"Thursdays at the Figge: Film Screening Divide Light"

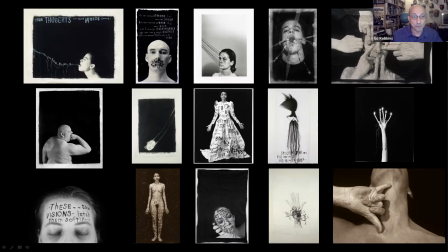16:08 And I took these images and keep in mind that each song has a duration. So one of the challenges was, well, how long is this animation? How many transitions does there have to be?
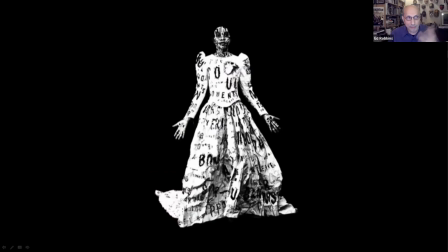16:23 How many transformations does it have to go through. So here's a typical images. One of the first ones I started with of Leslie's dress image.
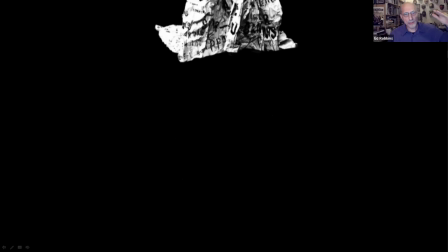16:33 And so I got the idea of just drifting it slowly, slowly, slowly down. You don't even know what this shape is as it descends behind the dancers for a long time,
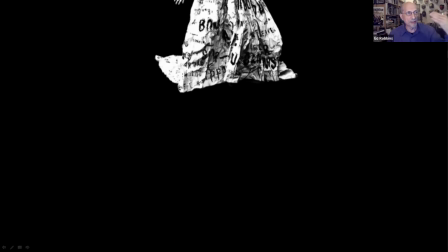16:45 maybe 30, 40 seconds before you start to realize what it is.
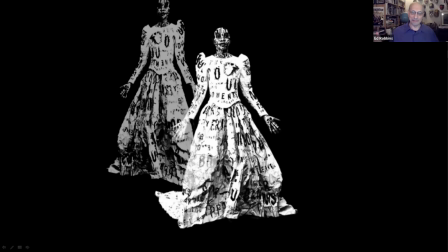16:52 And then you run out of time.
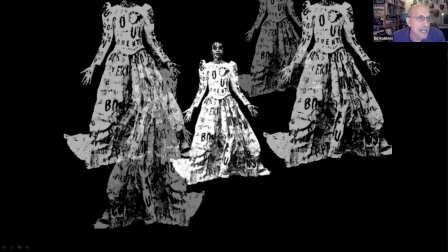16:53 So then I have to be creative and come up with other ways to multiply and change this as the song changed and that's how the restrictions of the
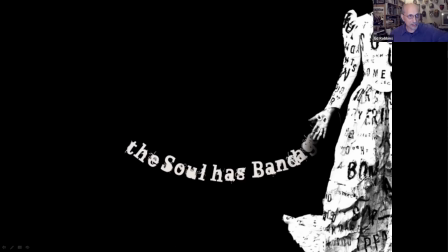17:02 rules led to more ideas as i animated them and then the text has to be added so in this case text emerged from her hand
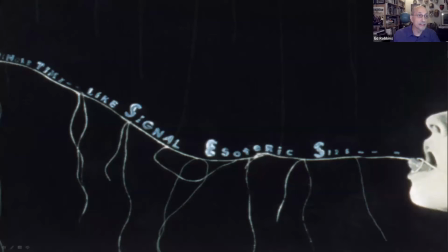17:10 in this flowing kind of snake-like mood and in this case
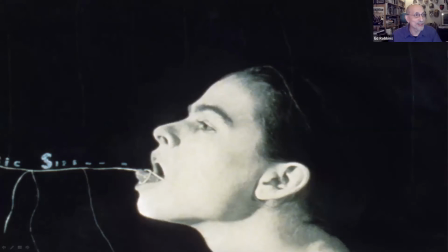17:15 this woman's tongue it slowly pulled her across the stage as the dancers were singing
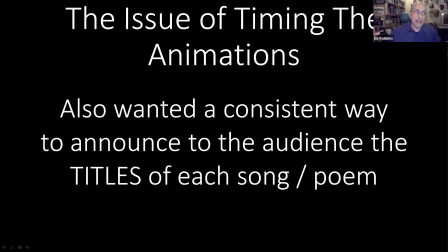17:22 and I also wanted a consistent way to announce the title of each song so Leslie and I agreed that there would be a title that would be
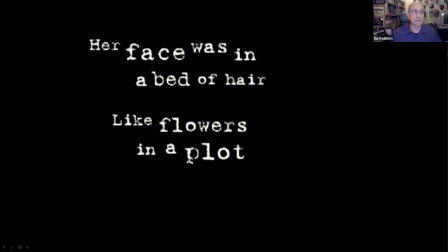17:31 animated and you saw those just simple titles but each song had a different treatment and each song was announced with a title before the animation starts so those were kind of the parameters of where we
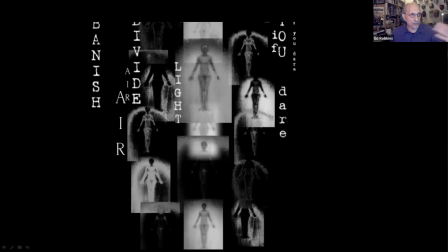17:45 started but you know this is a typical thing. And then we get to this point, which is kind of getting beyond what I can physically do.
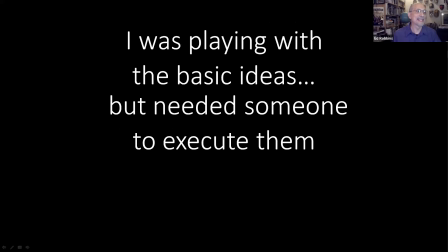17:56 You need after effects, you need a lot of knowledge, and I needed someone to help.
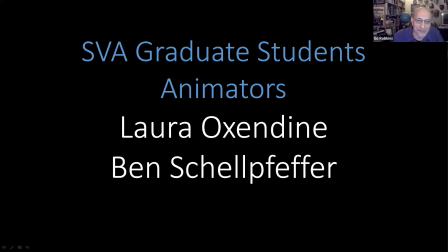18:01 And that's when we were able to link up with these really incredible graduate students, Laura Oxendine and Ben Schellpeffer, who just took my storyboards and ran with them in incredible ways.
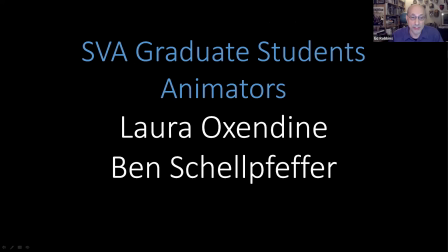18:17 This is 10 years ago now, when the first production was done in California. And very early for After Effects, it took all night to render some of these, just letting the computer run as it chunked away.
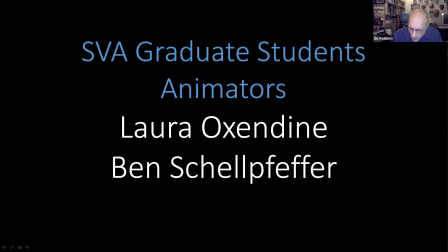18:31 And they did really an amazing job of just running with the basic ideas I had given them.
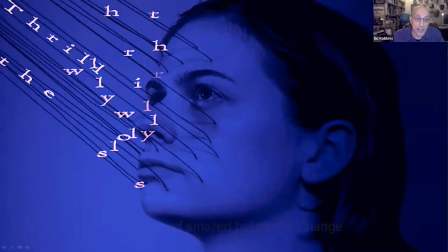18:38 So huge kudos to them. And I kept inventing transformations. This is a typical example of something i gave them it had the strings coming out of her face that back in the day before photoshop it was actually glued
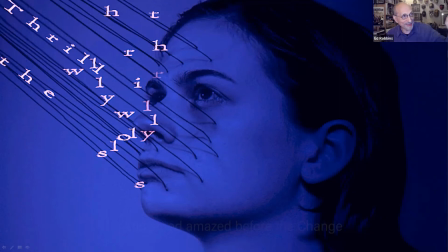18:54 to her cheeks and for an image of leslie's and had the idea of like running the words like down the power lines and so they created this you know wonderful animation of the words just flowing into her
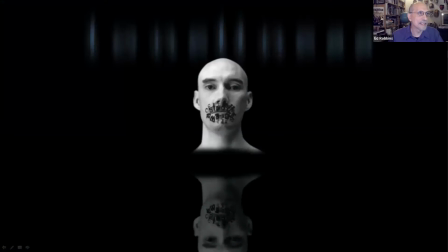19:09 face and here's what they brought to the table
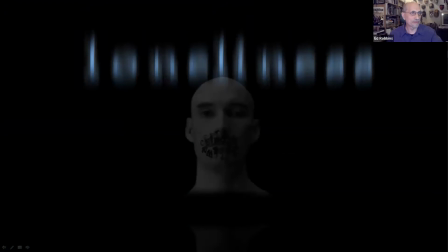19:14 i mean they brought this just flow of you know text
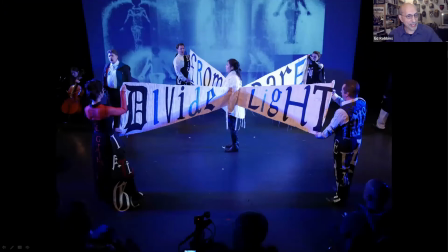19:18 blurring and then it all multiplied and and transformed with the uh costumes and the light on the costumes and the flow of the dancers and the movement and these
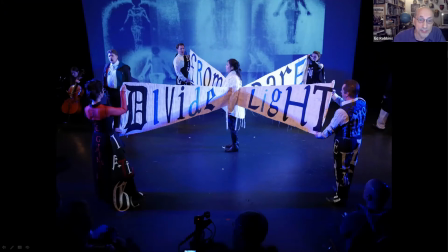19:32 unfurling kinds of um events that Leslie uh conceived of um
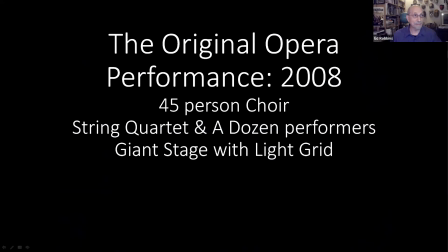19:41 So, Leslie made her comments, we developed this, and the original opera was a performance in 2008 in California with a 45-person choir and a string quartet,
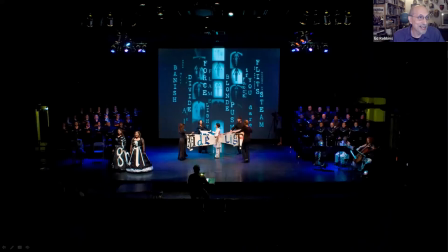19:56 a dozen performers, and a giant stage with a light grid. it was very exciting.